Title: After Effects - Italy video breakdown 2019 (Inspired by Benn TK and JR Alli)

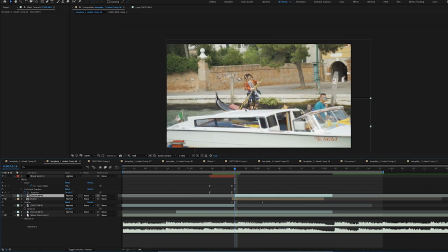I've used a simple mask here just to make it seem like the pieces are falling behind the boat and the
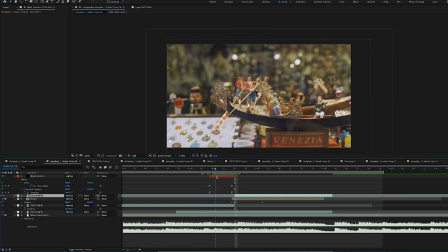glowy lines that appeared just before it explodes were done using the Saber plugin from Video Copilot. I'll probably leave the link in the description below just like the last time.
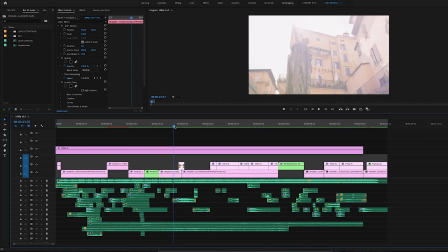Okay the next one here is a simple match cut that I did with the lens flare I believe yeah to make the transition more seamless I've used the lens flare here as well let's move to the plane switching into the
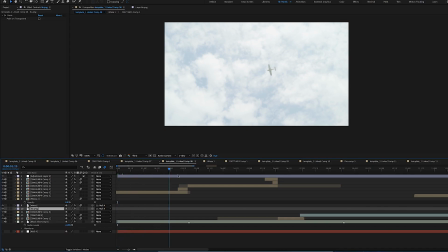bird so that's pretty simple as well first I've masked out the building that was in the next shot just to appear a little sooner so the transition would be more smooth and more seamless then I've used the reshape
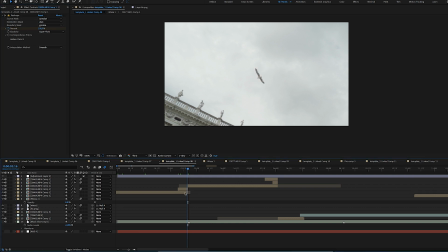effect you can look up the tutorials on how it works but basically it just changes the one shape into the other using masks okay so the shot after that is this one so
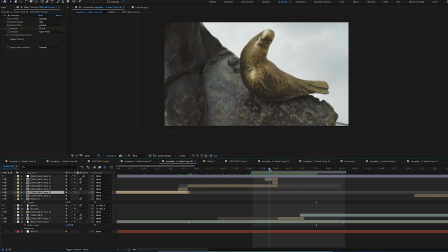it's pretty simple and first I've used two masks to show the next clip and after that I've used the liquify technique that I've used in the Colorado Springs video you can check out my channel
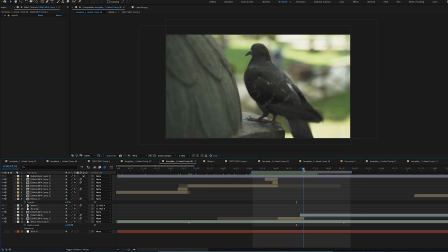there is a breakdown of the car passing through using exactly the same thing and here
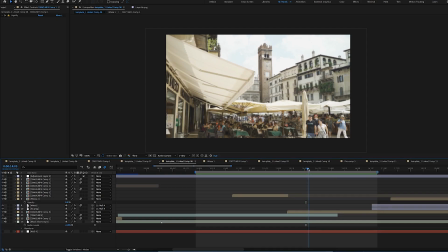comes the wobble tower transition so for this I cut out the tower
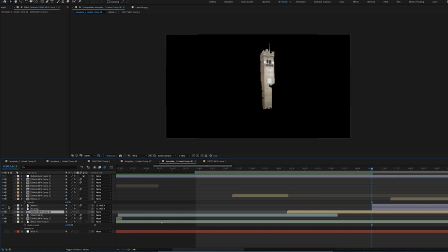from inside the Photoshop as well as took
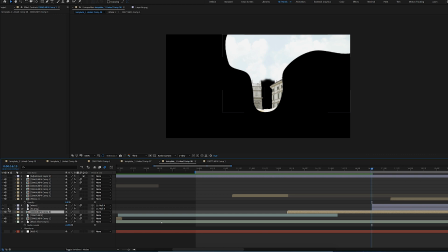the background so when the tower moves and there's no black hole behind it.
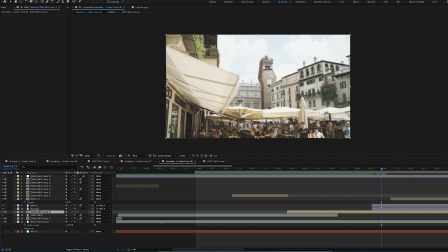After that I animated the tower with the puppet warp tool and
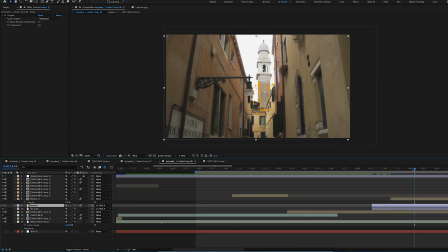you can see the keyframes here and the next shot is done similar fashion except this time I've rotobrushed the tower and just liquefied the sky behind it just because it was a plain white background it was way simpler and I've matched
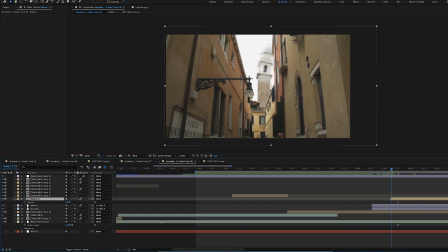the tower movement in such a way that they seamlessly go through the motion and it makes for a smoother transition.
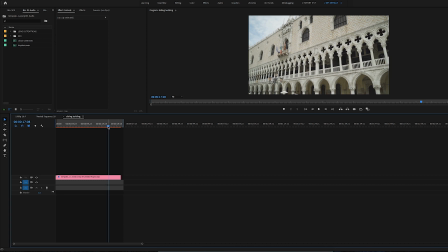Okay so the next one is just building expanding further into the background.
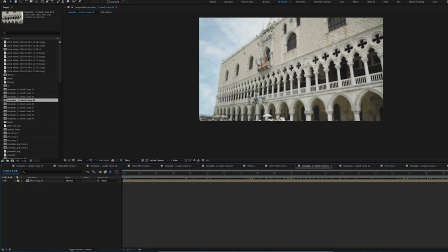Okay so the way I did that is I took this shot into the Photoshop and removed the charge and expanded the pieces into the background and track the whole shot.
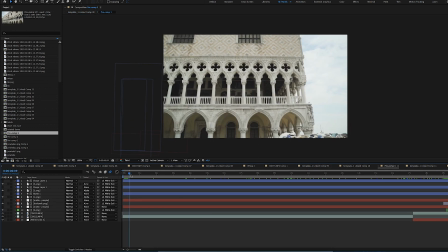That's basically it and it's quite simple but pretty time-consuming.
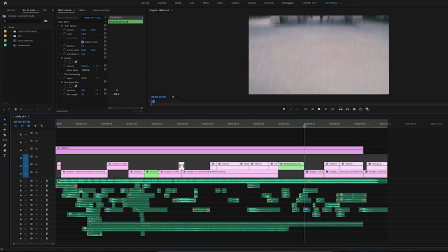For this one it's a simple match cut but with a little twist.
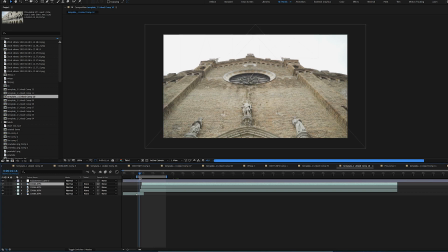I just did three copies of the next clip and masked it out in such a way that they come in parts.
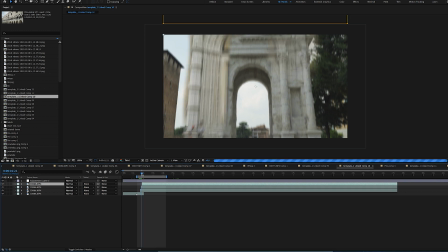So the column on the left drops down then the column on the right and then the whole thing
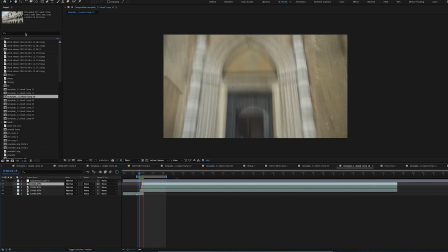so it makes for a smoother transition and the last one the last one is
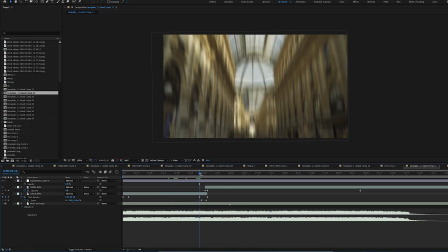also um quite simple it's just a tilting camera up
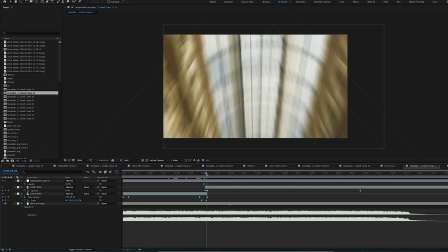and speeding up as well as playing with the opacity of
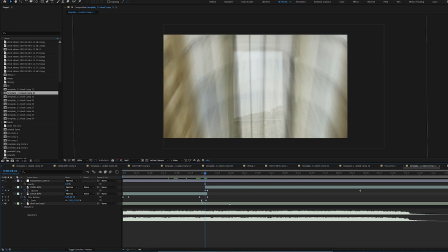the shot while transitioning into the next one as you can see there's slight scale
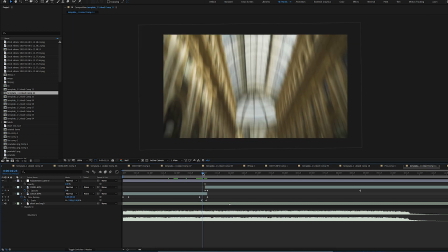slash zoom in going on so it matches the next movement
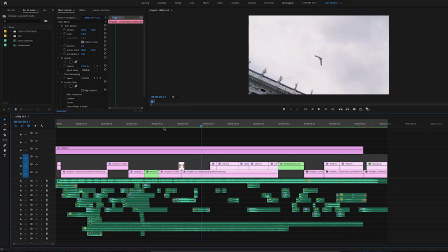and this is it that's the whole clip honestly it's nothing really complicated
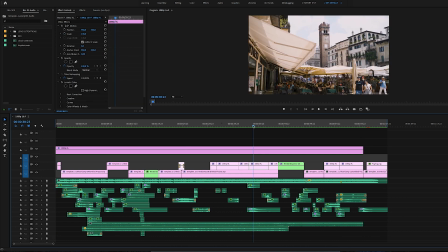and maybe if you guys want to see a tutorial like a typical step-by-step let me know in the comments I may do something for example for this tower wobbling
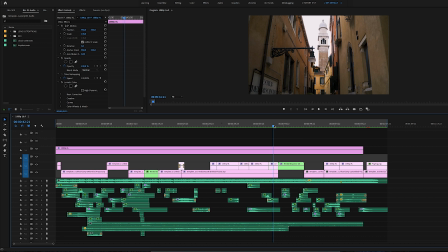I haven't seen that anywhere so let me know thanks for watching and I'll see you next time